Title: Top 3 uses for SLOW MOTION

So we all know about the stigma around slow motion footage. The idea that shooting slow motion is automatically cooler or more cinematic because it's in slow motion.
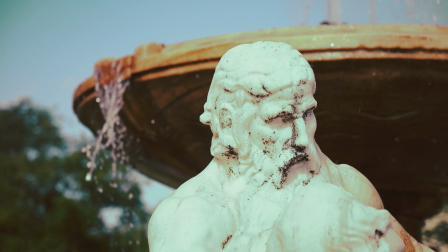[0:10]
As consumer cameras have gotten better and better over time, being built with the capability to shoot very high quality slow motion footage, slow motion has become super popular and trendy. Then of course, as a response to this trendiness of slow motion footage, there's sort of this counter trend, this idea that slow motion footage is overrated and overused.
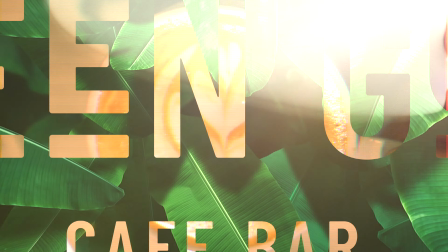[0:27]
In this video, we're going to examine a video I recently created for a local cafe, and a large portion of this video was shot in slow motion. The full video is up on my channel. I really liked how it came out, so if you're interested in that, definitely go check that out.
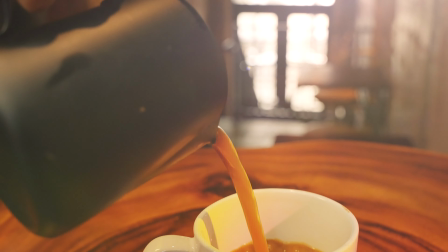[0:40]
I'll leave a link for that down in the description or at the end of this video. So just to be clear, when we're talking about slow motion footage, we're talking about shooting in 30,
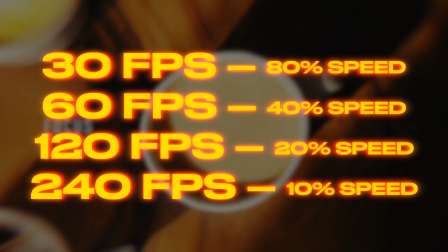[0:48]
60, 120, 240, or any higher frame rate that isn't 24 frames per second. Then slowing that footage down so it plays back at 24 frames per second.
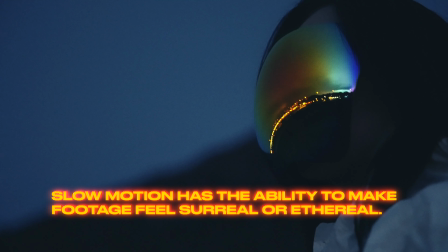[0:56]
Slow motion has the ability to make something feel surreal or ethereal, almost not part of the main storyline.
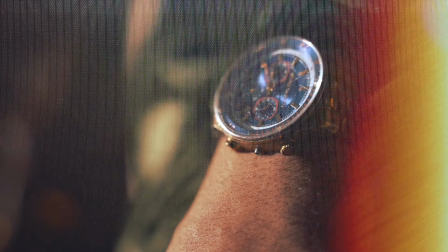[1:02]
When viewing slow motion footage, especially when it's super slow, the viewer almost understands that these shots are there for the aesthetic appeal more so than to drive the main story. For this reason, slow motion shots almost are taken less seriously than 24 frames per second shots that are left in normal time.
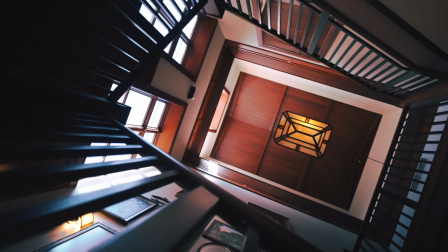[1:17]
So regardless of the trends, there are a ton of reasons to shoot or not to shoot in slow motion. So in no order, here are my top 3 reasons to shoot in slow motion.
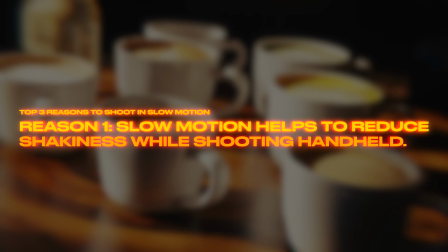[1:27]
So reason number 1 is reduced shakiness while shooting handheld. Now, why would you shoot handheld? Well, for me, the reason why I prefer shooting handheld as opposed to using things like a gimbal or a tripod is because you can frame your shots perfectly, right?
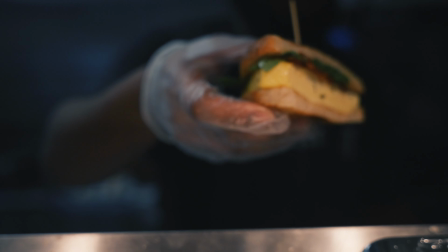[1:43]
If you're freehanding it, that is typically where you're going to have the most creative control over your framing, over the movement. You're typically losing out in the areas of framing and composition when using things like a tripod or gimbal. So I personally love shooting handheld, and that's my preferred method of shooting almost anything.
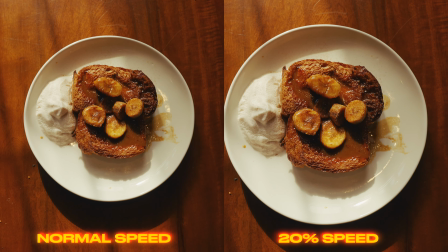[2:02]
Slow motion really comes in handy here because even if your hands were shaky in real time,
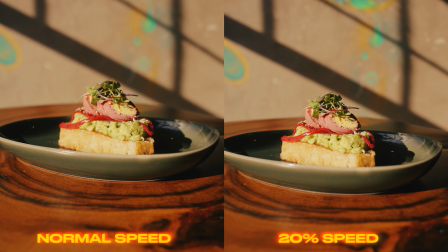[2:07]
once you take that footage and slow it down, those shakes sort of get smoothed out because it's just slower footage, right? So this is one major reason that I love shooting in slow motion.
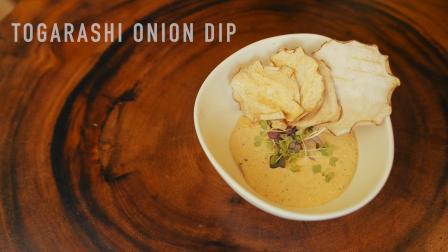[2:17]
Because this is a product style video and I didn't really want to add too many crazy effects or transitions or anything weird like that,
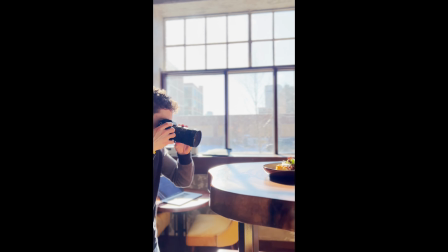[2:23]
I really had to make sure the framing on all of my shots was really nailed, right? And so shooting handheld really helped me do this, and shooting slow motion made sure that those handheld shots were not shaky. On to reason number 2. The second reason I love shooting in slow motion, and I would definitely recommend it, is that slow motion footage allows you to be able to create speed ramp transitions.
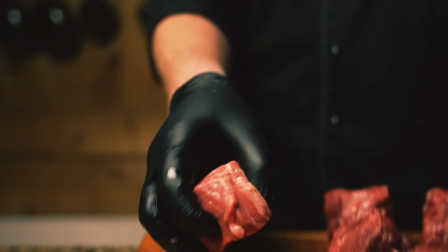[2:44]
If you look through any of my work, you'll notice that I oftentimes make very seamless transitions, and speed ramps are a huge part of this. I actually already have a video on this topic. It's up on my channel. I'll leave a link down to that below, or maybe even at the end of this video, so you guys can go check that out as well if you want to learn more about creating speed ramp transitions. It's a really, really great way to create transitions in your footage seamlessly without having cheesy, corny drag and drop transitions involved.
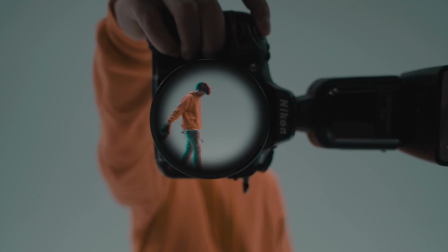[3:12]
If you're unfamiliar with what a speed ramp is, it's simply when you have your footage changing speeds, right?
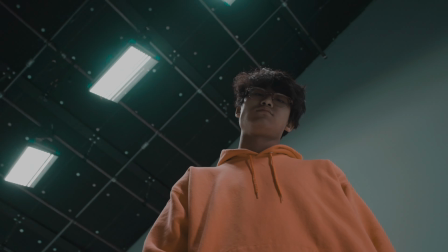[3:17]
So you have your clip in normal slow motion, right? So if you've shot in 120 frames per second, that gets slowed down to 20%.
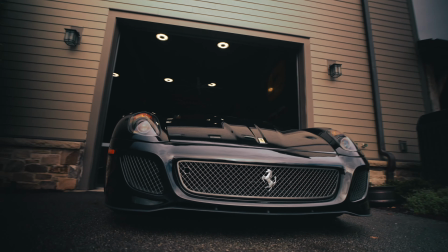[3:24]
So you have your clip playing at 20% speed. Then as it's about to transition into the next clip, you speed it up just at that end part.
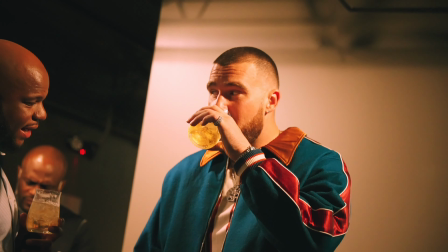[3:31]
So it sort of goes like this, right? And then the next clip you would start at the higher speed and then slow it back to its appropriate speed, right?
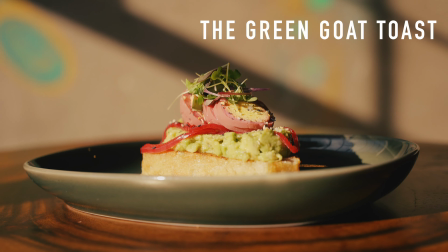[3:40]
So this again is an extremely effective way of making transitions, and I use this a lot throughout the Green Goat Cafe Bar video. Now, the third reason that I would shoot something in slow motion is because it simply would look good, right?
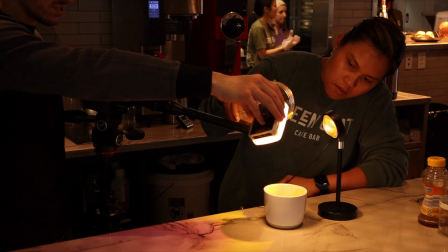[3:53]
This one's kind of a no-brainer. And what I mean by this is the thing that you're shooting in slow motion would actually look cool slow, right?
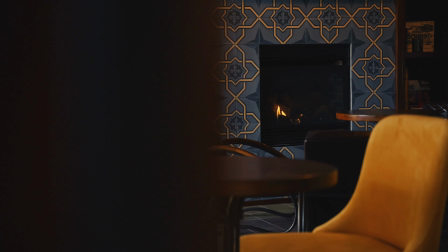[4:01]
So these are things like water, like fire, steam, or smoke, right?